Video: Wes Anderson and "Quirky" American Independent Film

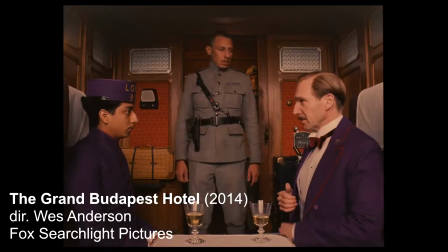(0:04)
Wes Anderson has a unique and recognizable aesthetic.
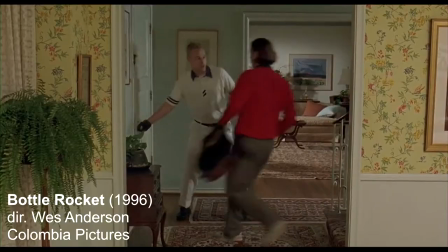(0:08)
While some view his style as superficial and lacking substance, others praise Anderson's warmth and humanity seen from a wickedly humorous perspective that is at the same time compassionate.
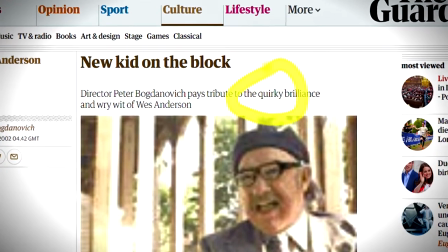(0:17)
The word quirky has been used often to describe his work and a particular brand of American film.
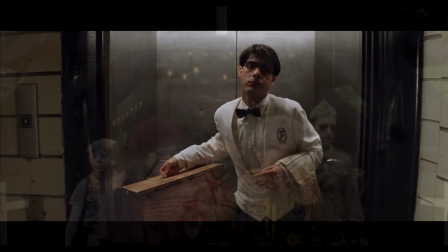(0:23)
Anderson's style has continued throughout his career, so his films are a suitable example to demonstrate the characteristics of quirkiness and its implications.
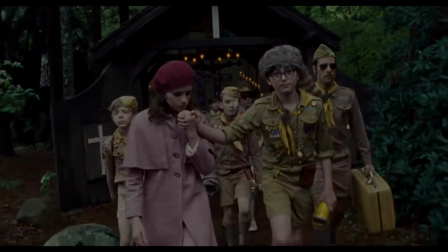(0:30)
So what does this seemingly vague term mean?
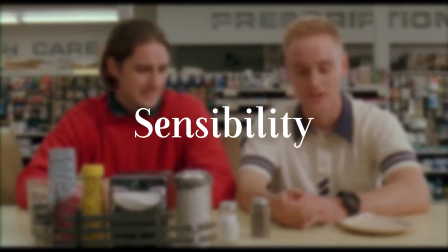(0:33)
In his essay Notes on Quirky, James McDowell describes it as a sensibility, arguably out of convenience due to the vague nature of the concept.
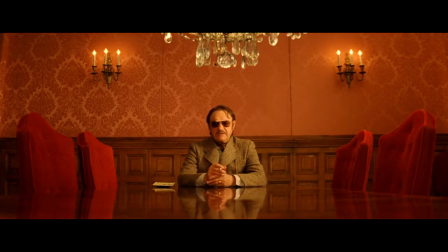(0:40)
It's a term that could be used dubiously, but McDowell argues that the sensibility can be identified demonstrably.
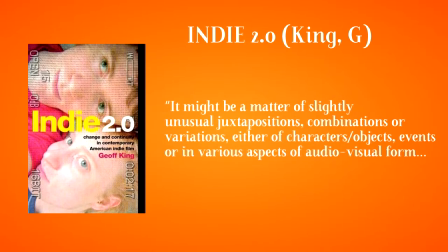(0:46)
Jeff King writes, it might be a matter of slightly unusual juxtapositions, combinations or variations, either of characters, objects, events, or in various aspects of audiovisual form. A quirky narrative structure, therefore, might be one that departs slightly oddly rather than radically from what is usually expected in a classical Hollywood mainstream variety.
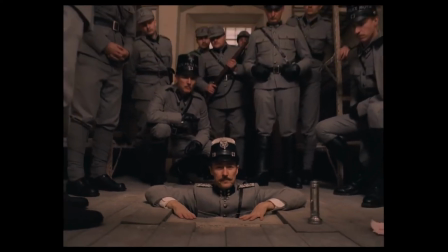(1:05)
It is a non-controversial strangeness that does not alienate a broad audience through a radical or surreal departure from convention.
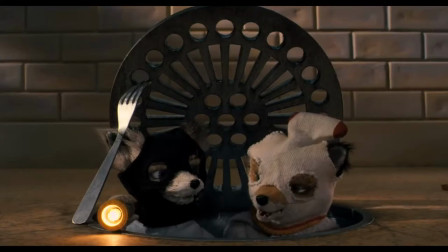(1:12)
Quirkiness is achieved in part through tone, or the perspective it takes to its characters,
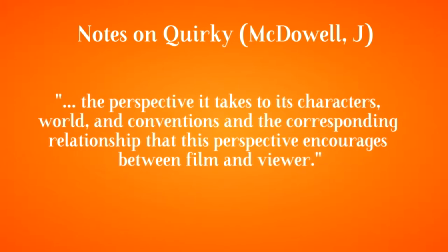(1:17)
world and conventions and the corresponding relationship that this perspective encourages between film and viewer.
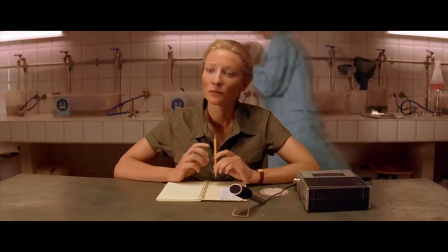(1:22)
So to explore the conventions that lead to the quirky sensibility,
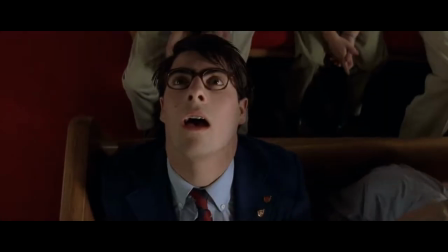(1:25)
I must closely analyse representative examples from Wes Anderson's filmography that display the sensibility as defined by McDowell and other critics.
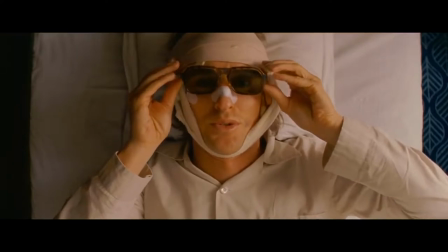(1:33)
Through my analysis, I will attempt to discern quirkiness as a cultural trend relating to recent attitudes towards irony and postmodernism.
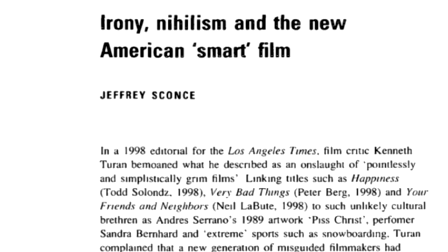(1:41)
In 2002, Geoffrey Sconce identified the Smart Film,
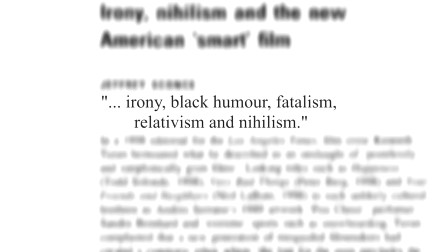(1:44)
a breed of postmodern American independent cinema that adopted irony, black humour, fatalism, relativism and nihilism.
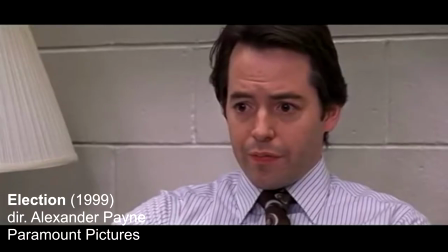(1:51)
He listed Spike Jones, Todd Salons, and Alexander Payne as examples of directors in this ilk, along with Wes Anderson himself.
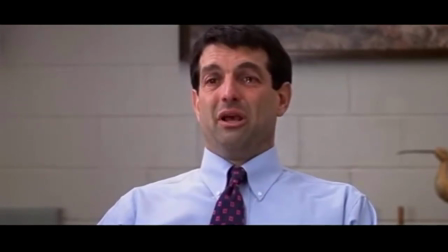(1:59) We... We're in love!
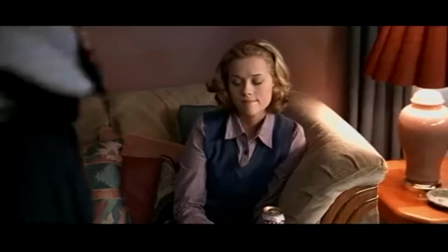(2:05)
Sconce saw that, although the films embrace more classical narrative structures than the art film, they achieve this ironic perspective through tone.
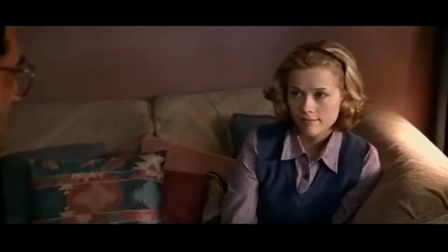(2:12)
McDowell cites Sconce's work, but notes a development from the smart film in his description of quirky cinema.
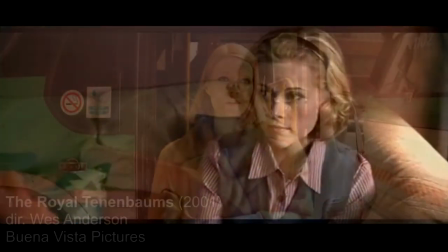(2:17)
This is mainly in the quirky sensibilities movement away from irony and towards sincerity.
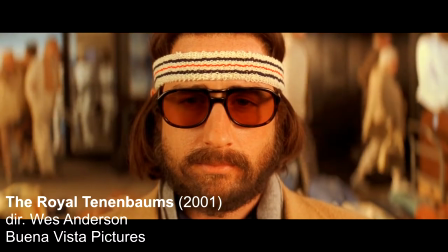(2:22)
Anderson undoubtedly balances the ironic with the sincere, leading to Bogdanovich's description of his humanity from a wickedly humorous perspective.
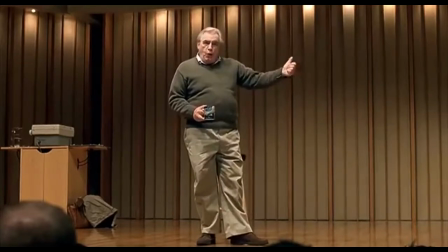(2:31)
The smart film has a blank style, due to the use of long shots, static composition and sparse cutting, as well as tableau style shots from 90 and 180 degree angles.
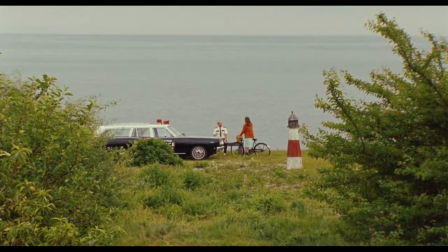(2:40)
Sconce claims this signifies dispassion, disengagement and disinterest, leading to a sense of clinical observation and ironic attachment for the viewer.
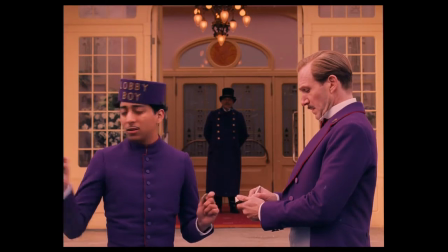(2:48)
Wes Wes Anderson's cinematography clearly has the blank style, his aesthetic being associated with symmetry and flat angles.
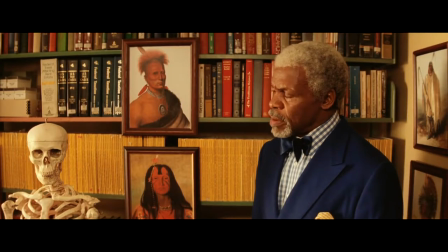(2:55)
This is accompanied with a neat meticulousness that Medell describes as characteristic of the quirky.
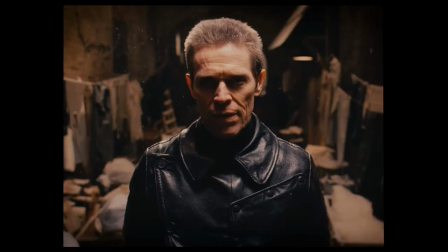(3:00)
Often in a Wes Anderson film, characters will face the camera directly.
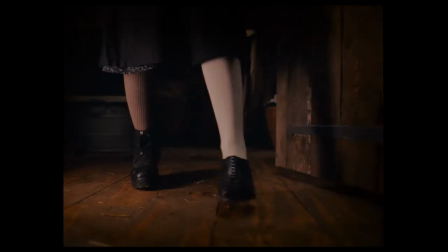(3:04)
I'm looking for Serge X. This example from the Grand Budapest Hotel arguably draws the viewer into the characters and their perspective.
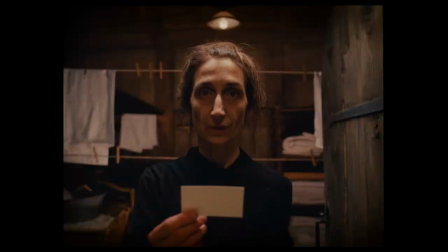(3:12)
However, it implies a self-consciousness that King relates to artificiality. Like the smart film, quirky cinematography draws attention to itself as a formal construct and thus draws attention to the artist.
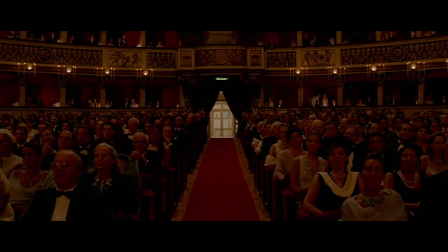(3:23)
This could partly explain Wes Anderson's success as a uniquely distinct filmmaker. However, the blank style doesn't always cause viewer disengagement.
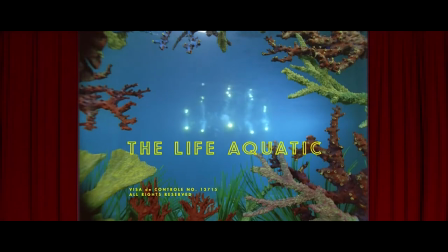(3:31)
It also reflects narrative, an example being The Life Aquatic with Steve Zissou.
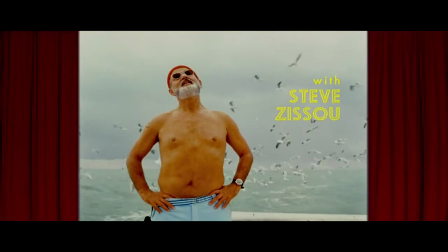(3:36)
Zissou is a documentary filmmaker and has difficulties sincerely engaging with his life.
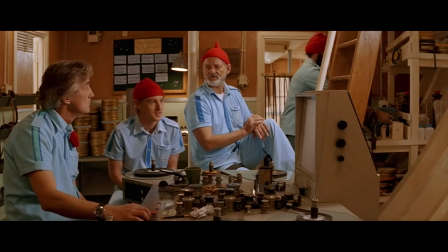(3:41) See Renzo, this is what I'm talking about, a relationship subplot. There's chemistry between us, you know?
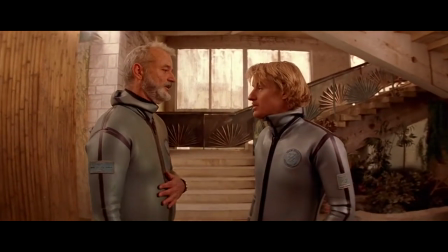(3:48) Huh?
The ironic detachment of the cinematography expresses his detachment and his difficulty being sincere, as he himself puts it to his son Ned.
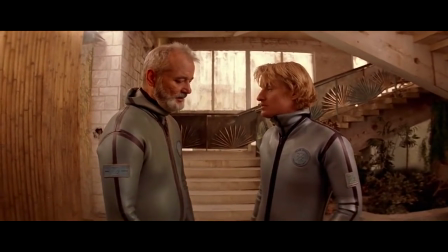(3:57) It's just, I want to communicate my feelings to you.